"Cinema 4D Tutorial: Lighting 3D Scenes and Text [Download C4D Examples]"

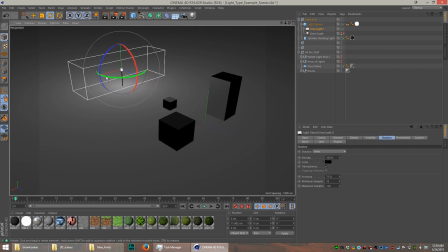The light is going to emit from that entire area. That's why it's called an area light.
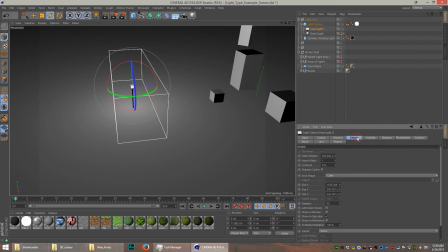Select it like that. And let me go over to the details and I select cube.
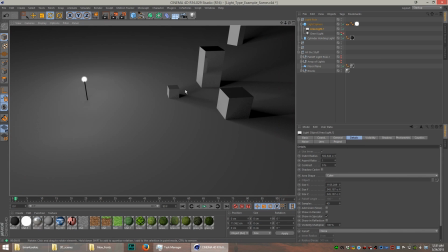Now look what it does with the shadow. Because it's such a large, wide light, the shadows look completely different. So that's the cool effect you can get from area lights. They really soften up the light a little bit.
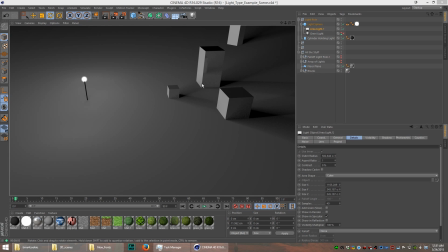It's not such a hard shadow. You can create that effect of multiple light sources with just one large area light, kind of like a softbox might do.
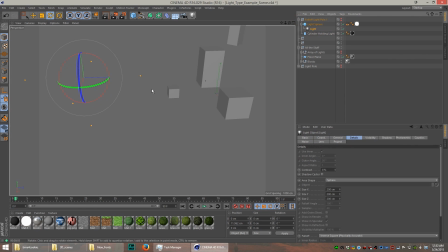So let's take a look at this light here. I'm gonna use a fall off on this light.
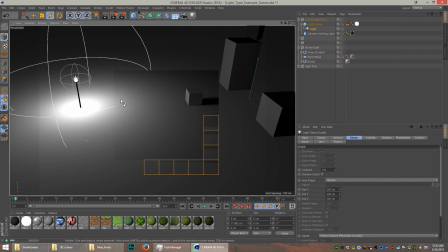This is gonna be an Omni light, but I selected there in the details tab, the fall off effect.
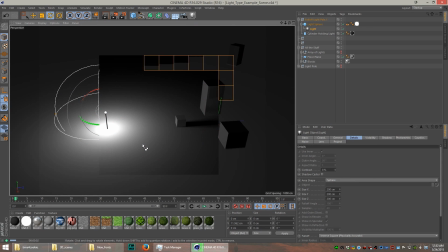And what it does is it only lights a small area. And the further away you get from the light, the more the light just falls off into darkness.
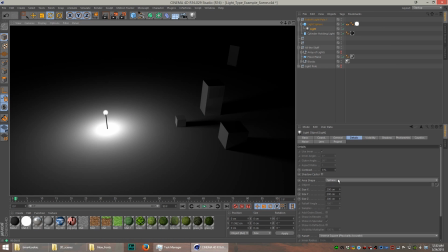If you look at the top right, there's a block up there. You can barely see it, it's in the shadow. How you enable this is you go to the details tab, go to the fall off and select that inverse square,
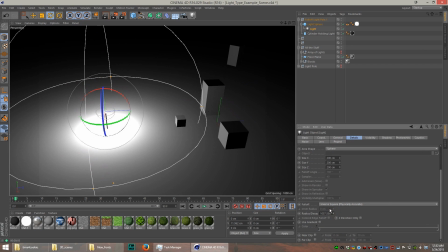physically accurate, and then you can select the radius of the light.
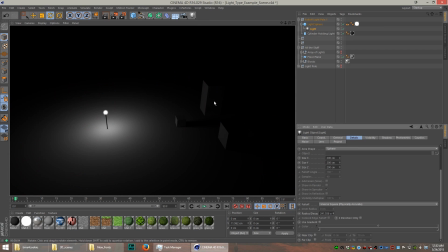And if I make it much smaller, you can see the objects far away from the light get darker. And you can't even see the block that's in the distance. It's completely disappeared as that light falls off. These lights are really important for stuff like, you know, candlelight or torches or lamps.
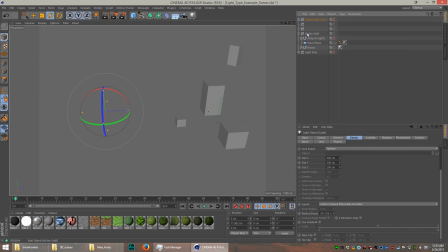I find these really nice to use in World of Warcraft scenes when I'm indoors and I'm working with like torches or something like that.
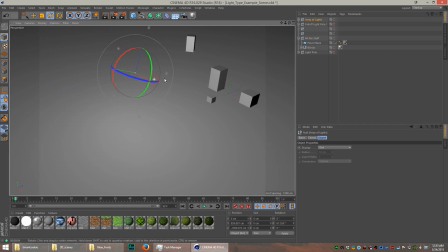It really just, okay, let's take a look at how the array works. And this is an array of lights.
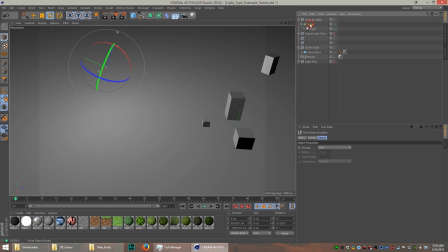It's basically one light that's set up under an array, and I can have as many copies of lights as I want.
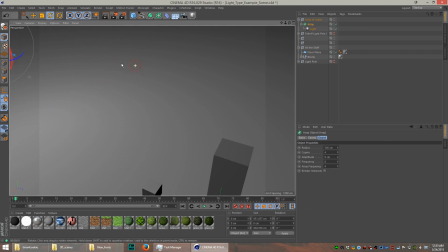In this example, there are 5 total lights, and so that's going to create a lot of lighting.
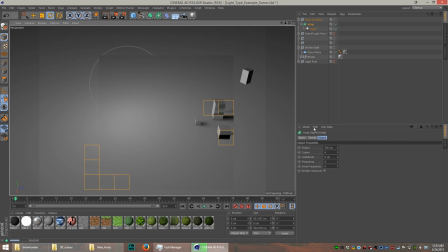It's also going to create a soft look. Now, when I enable shadows, you can see it almost looks like the area light effect, but it's a little bit different. If I select the area shadow and render it, you can see the shadows are a bit harder.
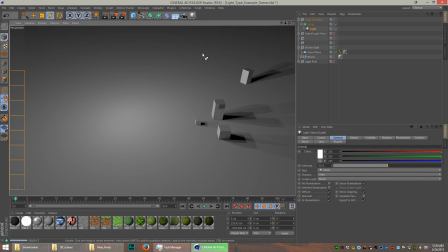The array light seems to look a little bit better if you used soft shadows, but it depends on the effect you're looking for. This is definitely a type of lighting you should consider in your scenes.
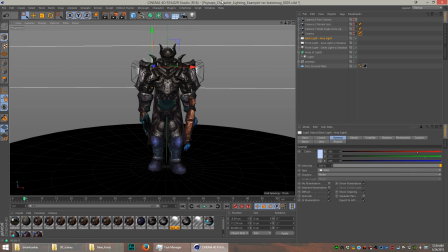Try these different lights out on your scenes. Try the different shadows. If you want to download these files, I'm going to put them up on my website.
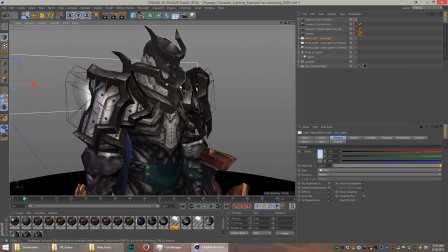Just check for the link down in the description. And these downloads are going to be for website members and Twitch subscribers.
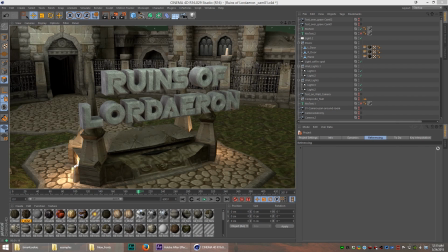Let me know what some of your favorite lighting setups are. The next time we'll do something a little bit more advanced, and let's help each other out to make the coolest scenes in the universe using those epic lighting setups. All right, guys, cheers. You guys drive the content for this channel, so if you like this video and you learned something, please subscribe.
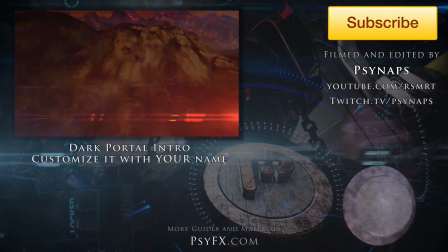Please give me a thumbs up and let me know what you think in the comments. Good luck and have fun.